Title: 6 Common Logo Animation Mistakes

Here are six common mistakes when animating logos and what to do instead. Let's start with the worst mistake, butchering the logo. What I mean is that once the logo animates in, it should be pixel perfect compared to the original logo,
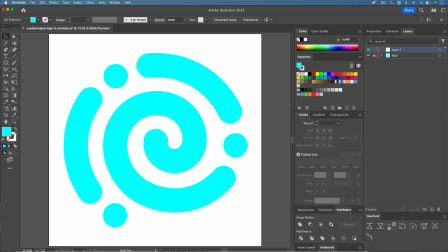(0:16)
down to every color, curve, corner, etc. When animating a logo, you may need to recreate parts of it in order to animate it.
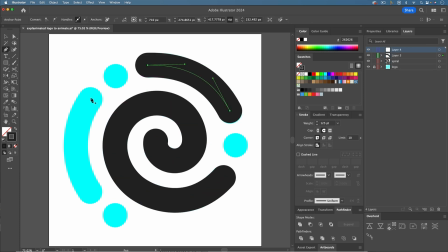(0:24)
Or you may use masks to animate the logo revealing. If you're not careful, a corner could be clipped or a layer could be bumped.
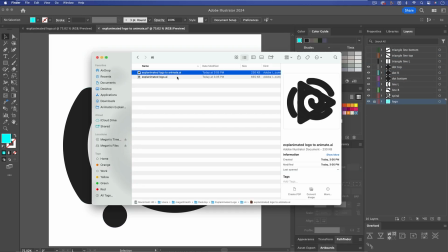(0:31)
To check to make sure everything is looking correct, make sure to save a fresh, undisturbed version of the logo.
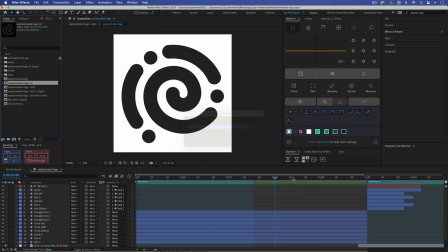(0:37)
Then import that and overlay it on the finished state of your animated logo to use as a reference to make sure everything is lined up.
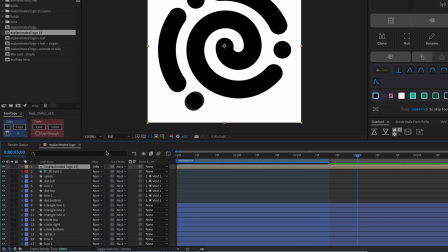(0:44)
You can set the blending mode on the original logo to difference to highlight any inconsistencies. The next mistake is making the logo animation too slow and or too long. A logo animation should last about 3 to 10 seconds. If it just animates in, it should be shorter, closer to 3 seconds, versus if it animates in and out,
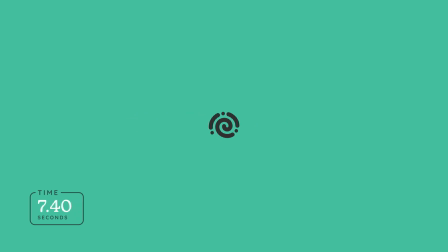(1:04)
it should be longer, closer to 10 seconds, to allow time to pause in the middle so viewers can see the full logo. The goal of a logo animation is to catch the viewer's attention and convey what the logo stands for in the shortest amount of time possible. A logo animation should be snappy. The last thing you want to do is annoy or frustrate your customers by making them watch a slow or predictable animation before they can get on with what they're trying to do. Mistake number three is using the whole frame. It might be tempting to animate a logo reveal by having elements of the logo fly in from off screen. But before you do this, consider all of the use cases for the logo animation. If the screen size changes, or the aspect ratio, you'll have to figure out a way to account for this. Making a bunch of different versions could be a real pain.
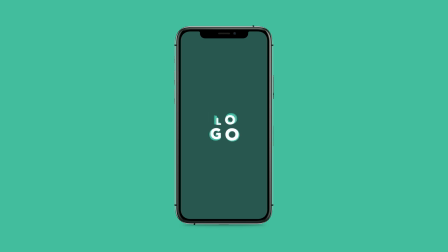(1:50)
It definitely looks unprofessional to have raw edges shown, where artwork is cut off in an awkward way, even if it's just for a split second.
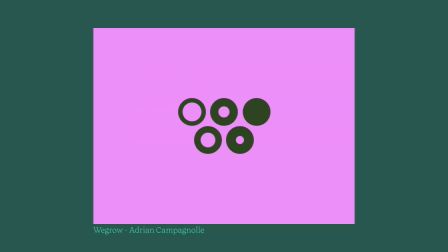(1:59)
You'll also run into similar problems if you have the whole screen change colors like this example. I'm not saying it's bad to animate a logo like this, I'm just saying that before you do, you should consider all of the different use cases for your logo animation. If you need to make different versions for different screen sizes or aspect ratios, that could be a real headache. Instead, I'd recommend having your entire logo animation contained within a relatively small area like this. Mistake number four is using mismatching elements in your logo animation. When animating a logo, you may want to incorporate new elements that are not in the actual logo design.
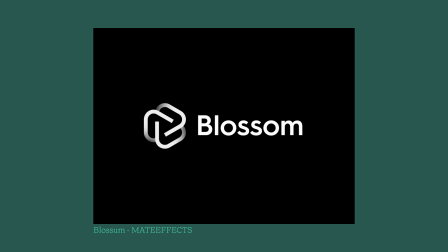(2:35)
These could be simple things like shapes, lines, or smears or they could be completely new icons or illustrations.
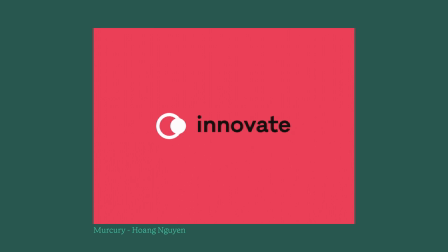(2:41)
Either way, anything in your logo animation should be on brand. Be sure all colors are within the brand's color palette,
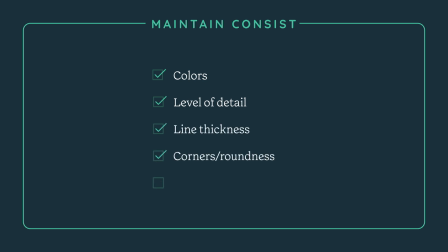(2:48)
the level of detail is consistent including things like line thickness, and that the overall style is consistent. If you didn't design the logo but choose to make your own icons to incorporate into the animation, be extra careful that they match the style of the logo. If you can, consult with the logo designer either to have them design the icons or to make sure that the ones that you designed fit. Mistake number five is not obeying the laws of physics. When things fall, gravity accelerates them towards the ground.
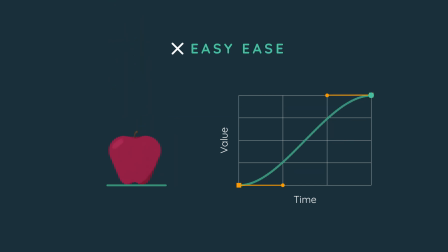(3:17)
So don't just easy ease those keyframes. The object will slow down before landing, which will look wrong because it is.
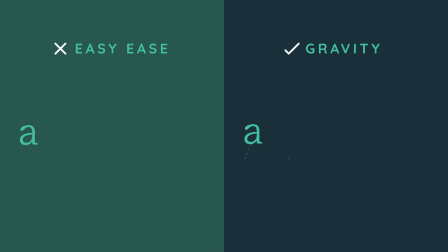(3:24)
Instead, you'll need to go into the graph editor to adjust the motion curve. When an object is tossed in the air, it usually moves in the shape of an arc.
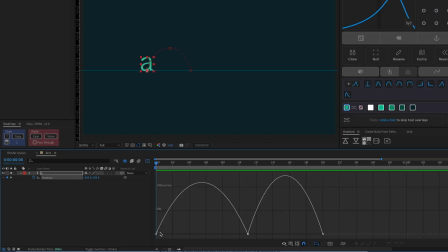(3:32)
The motion should start off fast because of whatever force launched it into the air, even if that thing is imaginary. Then, at the highest point, the object should slow down, but not stop, so the speed should never reach zero.
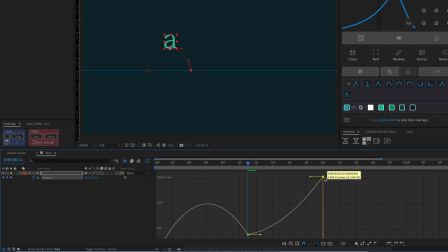(3:45)
As the object falls, gravity accelerates it towards the ground. Again, you'll need to go into the graph editor to create this motion curve. Bouncing will also require obeying the laws of physics.
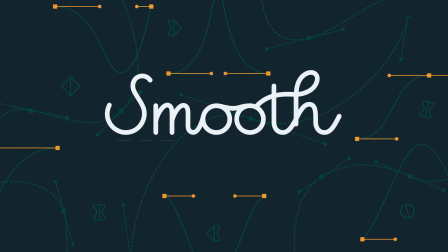(3:56)
If the graph editor scares you, check out my class Smooth Moves to learn everything you need know about creating realistic motion in After Effects. The last mistake is lacking rhythm or flow.
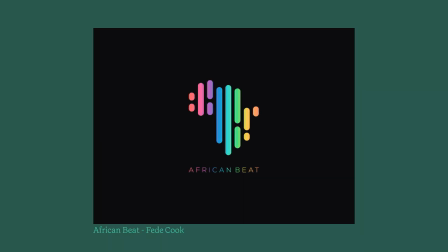(4:07)
A logo animation can be a simple reveal that starts slow, speeds up, and ends slow.
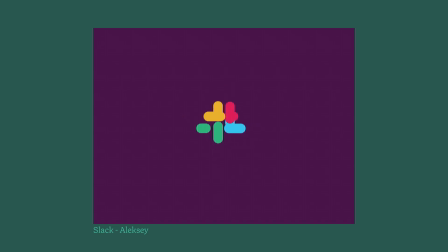(4:12)
Or it could have a few segments or scenes that create a rhythm.
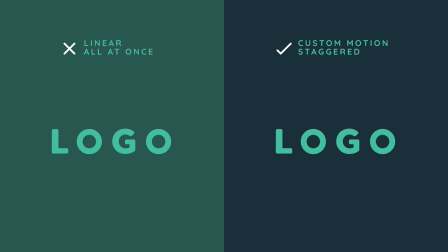(4:19)
Look at the difference between these two animations. The one on the left uses all linear keyframes and everything animates in at the same time. For the one on the right, the keyframes are not linear, they've been adjusted in the graph editor to give each element a custom motion curve and the timing of when each element comes in is staggered.
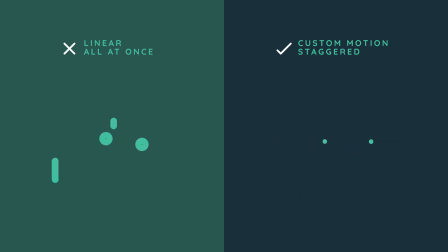(4:38)
This logo is a lot more interesting and satisfying to watch. But actually this logo animation could be even better if we incorporate a few principles of animation.
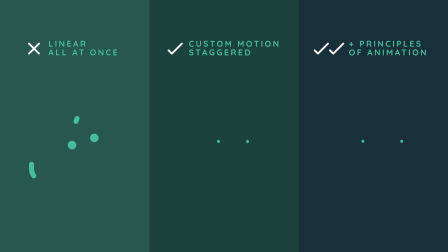(4:47)
Now look at the difference between the boring linear first version, the second improved flow version, and the final version that uses principles of animation too. If you want to learn exactly how to level up your logo animations like this, and to master the principles of animation that can be applied to any motion design project, then check out my class Bring a Logo to Life,
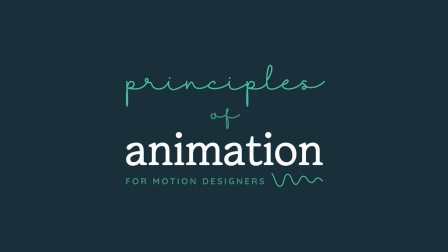(5:08)
Principles of Animation for Motion Designers. Here's the class trailer and a link to learn more.